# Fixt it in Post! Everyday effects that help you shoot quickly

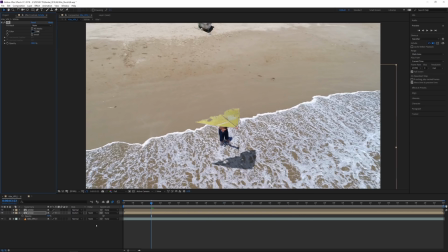22:08 so maybe something like that somewhere there is good i think um and then one thing we can change is
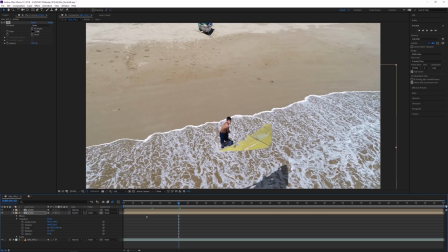22:17 just because up here when the kite goes up it actually was getting larger we don't necessarily want it to get larger up here so i'm gonna go to the position here in the scale
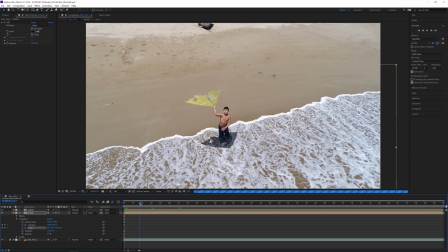22:25 of our shadow layer and at the beginning it's okay but when it moves to somewhere here
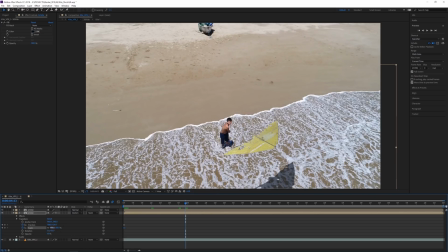22:33 I want the kite to be actually smaller than it is there so smaller but because of that I still have to counter it and kind of move it a little bit so somewhere there I think so that you know the shadow shouldn't be technically getting larger because it's only the kite that's going up towards
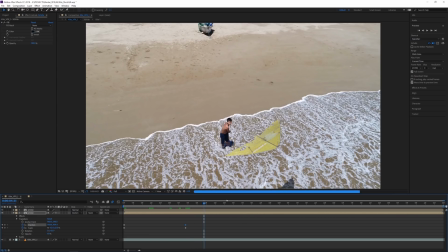22:51 the camera so and then somewhere here that shadow is It's supposed to completely disappear, so I can now take this and make it even smaller and just make it kind of go off screen.
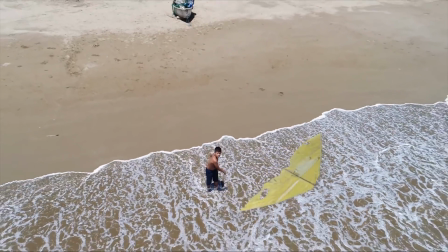23:07 And again, let's preview this quickly. And definitely with the shadow, you know, it looks a lot more believable, right?
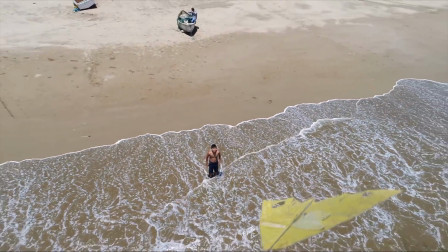23:15 It's a part of the shot. Now the next thing really that we need to do is to adjust the colors of this to kind of match this, you know, our shot better.
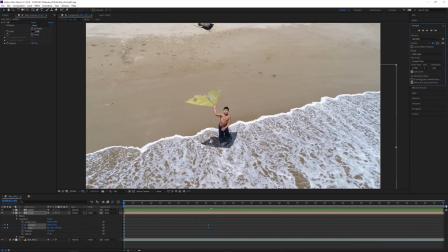23:24 and the way that I'm gonna do this that's usually kind of how I would advise to do it when you have effects in your shot. There's gonna be always exceptions to this rule but in general you want to first apply your kind of final color grade to your shot and then tweak the colors of your CG elements.
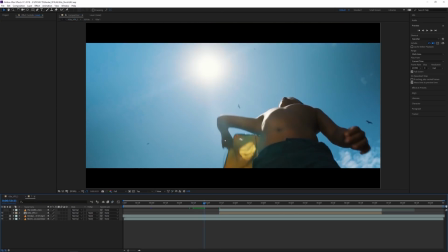23:41 So we can look at our here whole sequence so you can see this is kind of the colors that we have kind of like this you know teal and orange kind
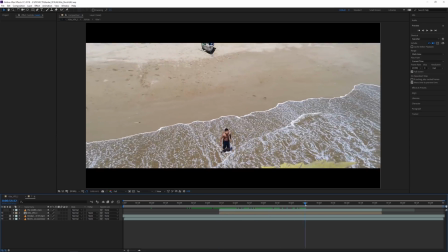23:49 of great at the final music video has so definitely want to apply that to our final shot here so I'm gonna go
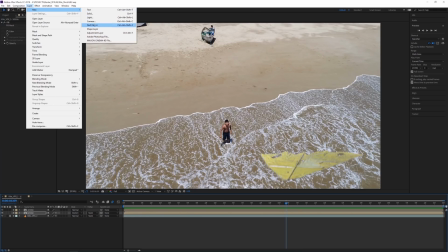23:57 back here create a new layer new adjustment layer put it on tap here
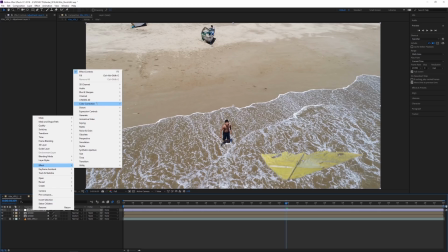24:06 and in our adjustment layer we're gonna go to effects color correction we can choose different
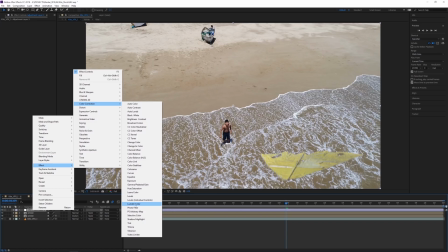24:13 things but I actually have already my color grade from the final music video done so I exported as a lot from the DaVinci Resolve
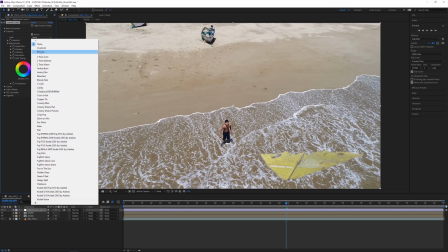24:19 so I can go to Lumetri Color, my creative tab, I'm gonna go here and look for my LUT here.
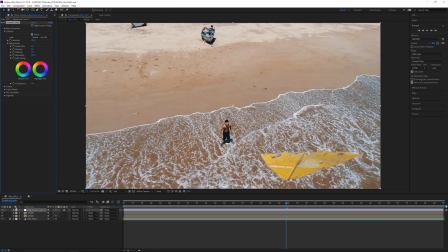24:29 So here I'm gonna load in my LUT, this is kind of how the shot looks, and I can still kind of actually tweak it,
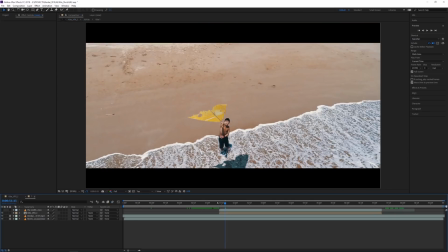24:37 I don't know if it's the correct colors here, like when I'm just comparing it to this and this.
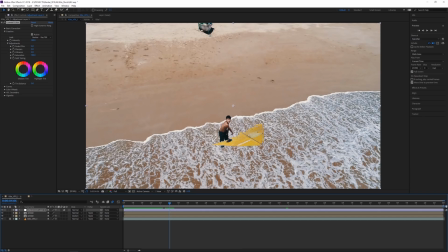24:46 Maybe it looks a little bit too kind of warmish or maybe actually I want it to be a little bit more yellow kind of colors. So I'll adjust here the temperature.
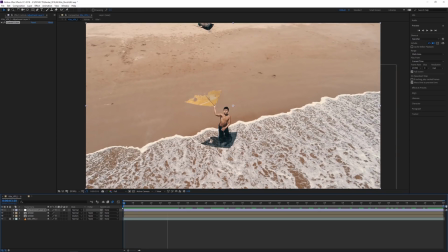25:00 I can kind of look at it now and see okay is it matching and definitely one thing you'll see right away is when you apply your kind of overall color grade to your shot it It makes the whole thing, you know, the CG elements and the elements here and the, you know,
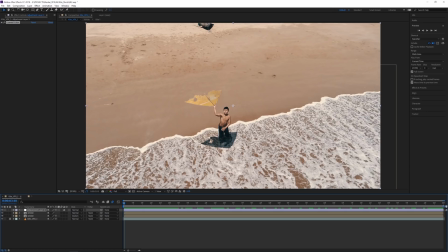25:15 your background plate kind of come together because it's kind of like you're putting an overall kind of wash of colors and it kind of,
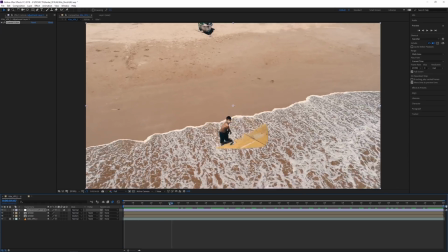25:22 you know, makes everything look a little bit more similar. So it definitely helps kind of blend it in there.
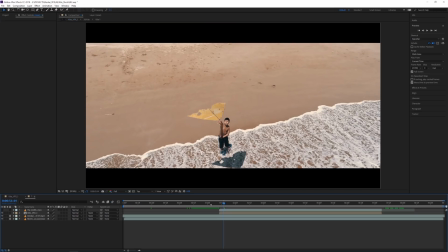25:26 I would still though go in, just kind of comparing it to the shots here of the kite before. The kite looks a lot brighter, kind of, you know, more yellowish.
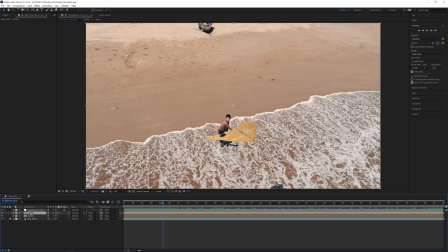25:36 So maybe I'll go in here to our kite layer and go color correction. Again, go Lumetri color. And we can adjust it here. Maybe adjust the saturation, the temperature also. Make it a bit more yellowish, maybe like this.